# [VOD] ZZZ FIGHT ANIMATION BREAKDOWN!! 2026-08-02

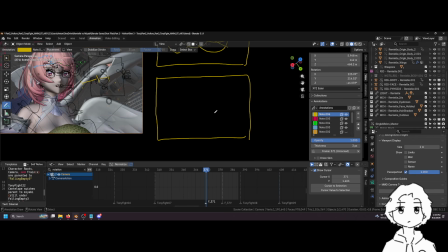(82:54)
Or you want a lot of motion that's like in and out of the camera, right? So you want motion that goes, you know, into the camera, and then you want motion that goes, you know, away from the camera. Those two things will tend to feel dynamic, and if you combine the two, it'll feel even more dynamic, right?
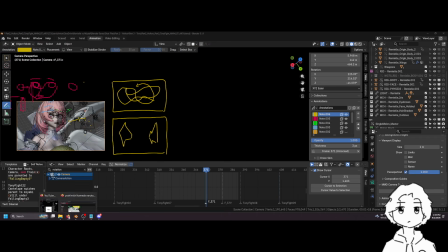(83:12)
Um, so if you look at an Eternal Circus, I'll pull up mine because that's the only one I can find in the short amount of time.
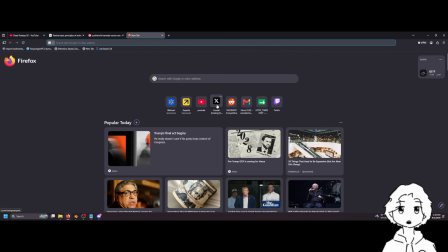(83:23)
I posted it. Did I not post it? It's on my reel, I think.
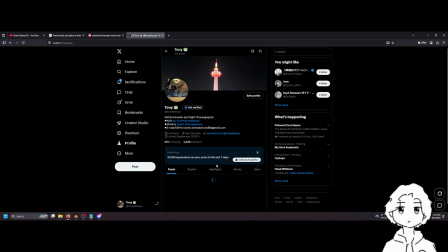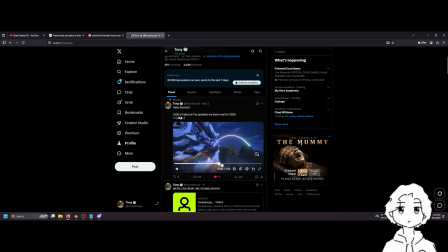(83:33)
Somewhere here. Somewhere here. Yes, this one.
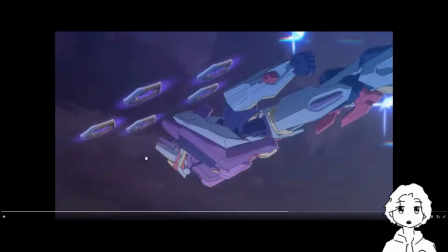(83:40)
So this kind of motion, it's leading the viewer all around the screen, and it also has him going close to the camera, and then he's far away,
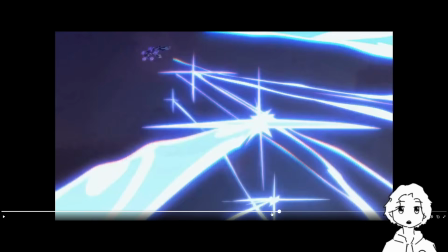(83:48)
and then he's close again. It has all the missiles coming from like behind the camera,
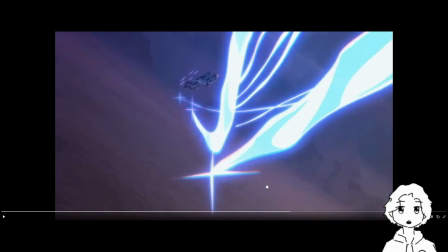(83:53)
so they have to pass by the camera, and they're really big, and then they go away. And so having that contrast is what makes dynamic animation.
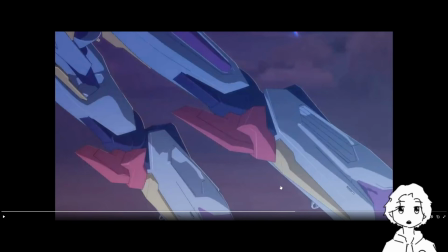(84:02)
Um, like if I were to put it simply, like dynamic animation is all about contrast. And it can be contrast in a bunch of stuff. It can be contrast in like speed.
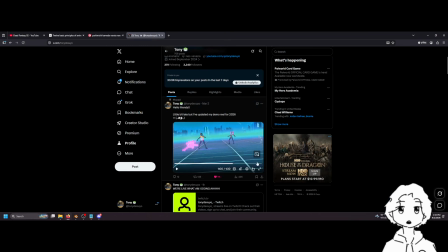(84:12)
It can be contrast in like the size of things. Um, let me open up the fuck.
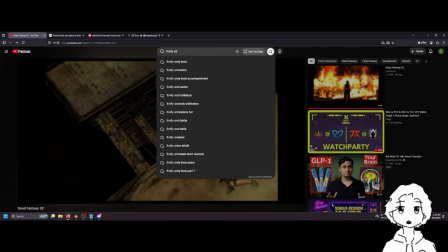(84:20)
It's like Firefly animation. HSR.
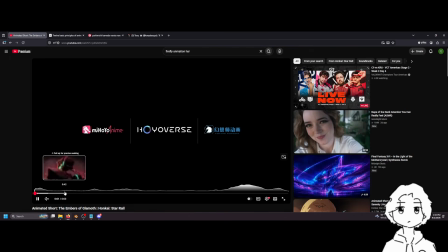(84:25)
I think it's this one. Will I get banned for this for showing us stream? I don't know.
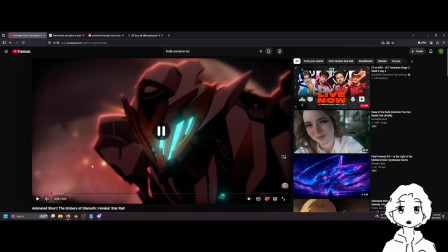(84:30)
I think there's a shot here where they're like running. I don't know where it is. This one here. So they're running,
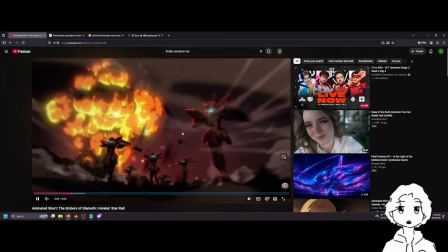(84:38)
and they're running super fast. There's stuff blazing by the screen, but then this is like super still, and this like is super big on screen.
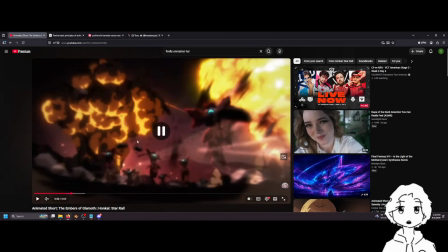(84:44)
The camera's also really low, so this has the contrast of like, you can see them running,
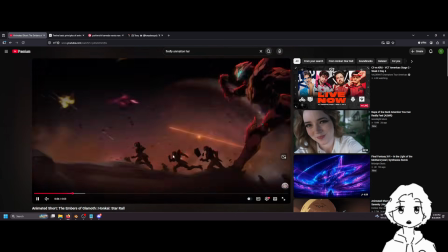(84:51)
and you can see all the environment moving past them and going super fast, but then this over here is slow,
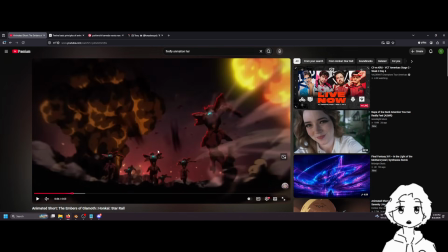(84:58)
right? So there's contrast of speed, there's contrast of size as well, right? Because they're so small compared to this, like especially these guys down here. Like the sense of scale is very exaggerated. Um, you can do like contrast of timing, right?
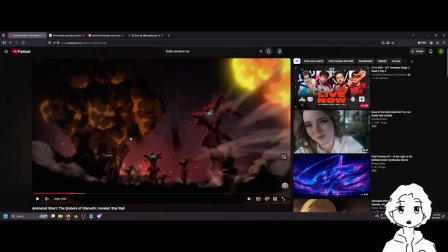(85:12)
So like one character can be moving super fast compared to another character. So it's like all about contrast. You want there to be as much contrast in your animation as possible in order for there to be like,
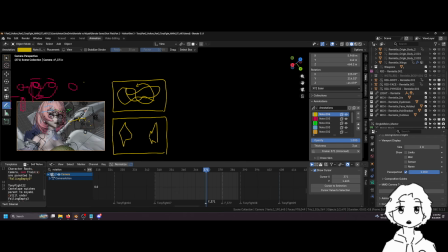(85:24)
to have like the sense of like dynamism in it. Uh, Valorant competitive, my dude. Where do you take time? Uh, every time my boys want to play, I just play.
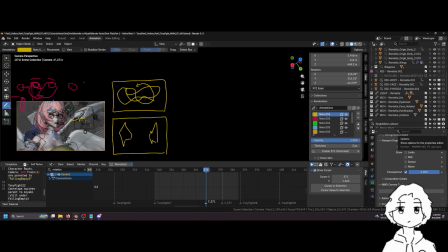(85:43)
Uh, and what do you think matters more in animation, posing or motion slash movement? Um, I would say it's depending on the shot. Like I don't want to say one matters more than the other. So like let me open up
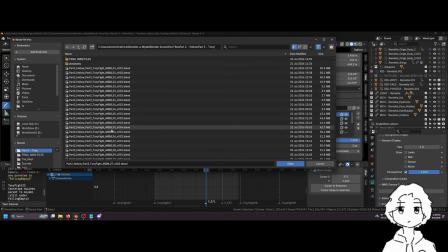(86:01)
this shot where like they are uh fighting on like the train and stuff.
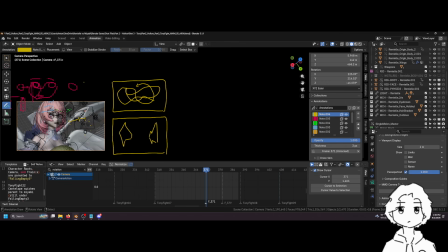(86:09)
Um,
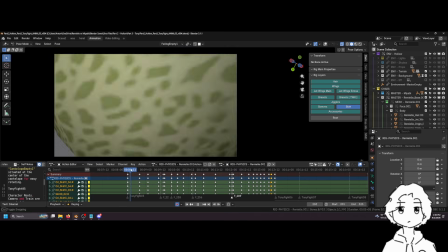(86:16)
this shot here, um, I literally they're in my head they're bouncing balls, right?
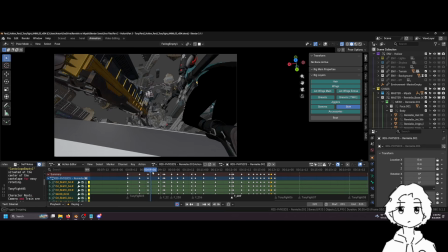(86:25)
They're nothing more than like balls. So you can see she's compressed here, she stretches out.
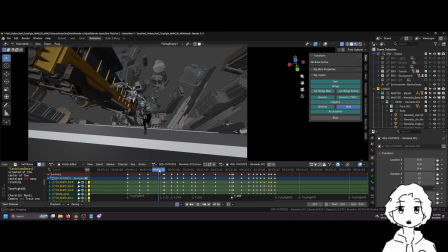(86:31)
Um, and in this type of shot, the motion matters much more than the poses. You want there to be a sense of like fluidity to how they're moving, of course. You want the poses to make physical sense, but in general, um,
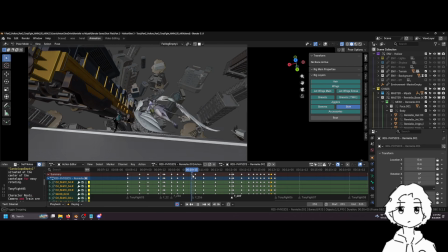(86:47)
like again, she's compressed here, stretched, compressed, stretched, and I can even remove the background so it's easier to see. Move the train. Fuck the train. She's gonna run on the air.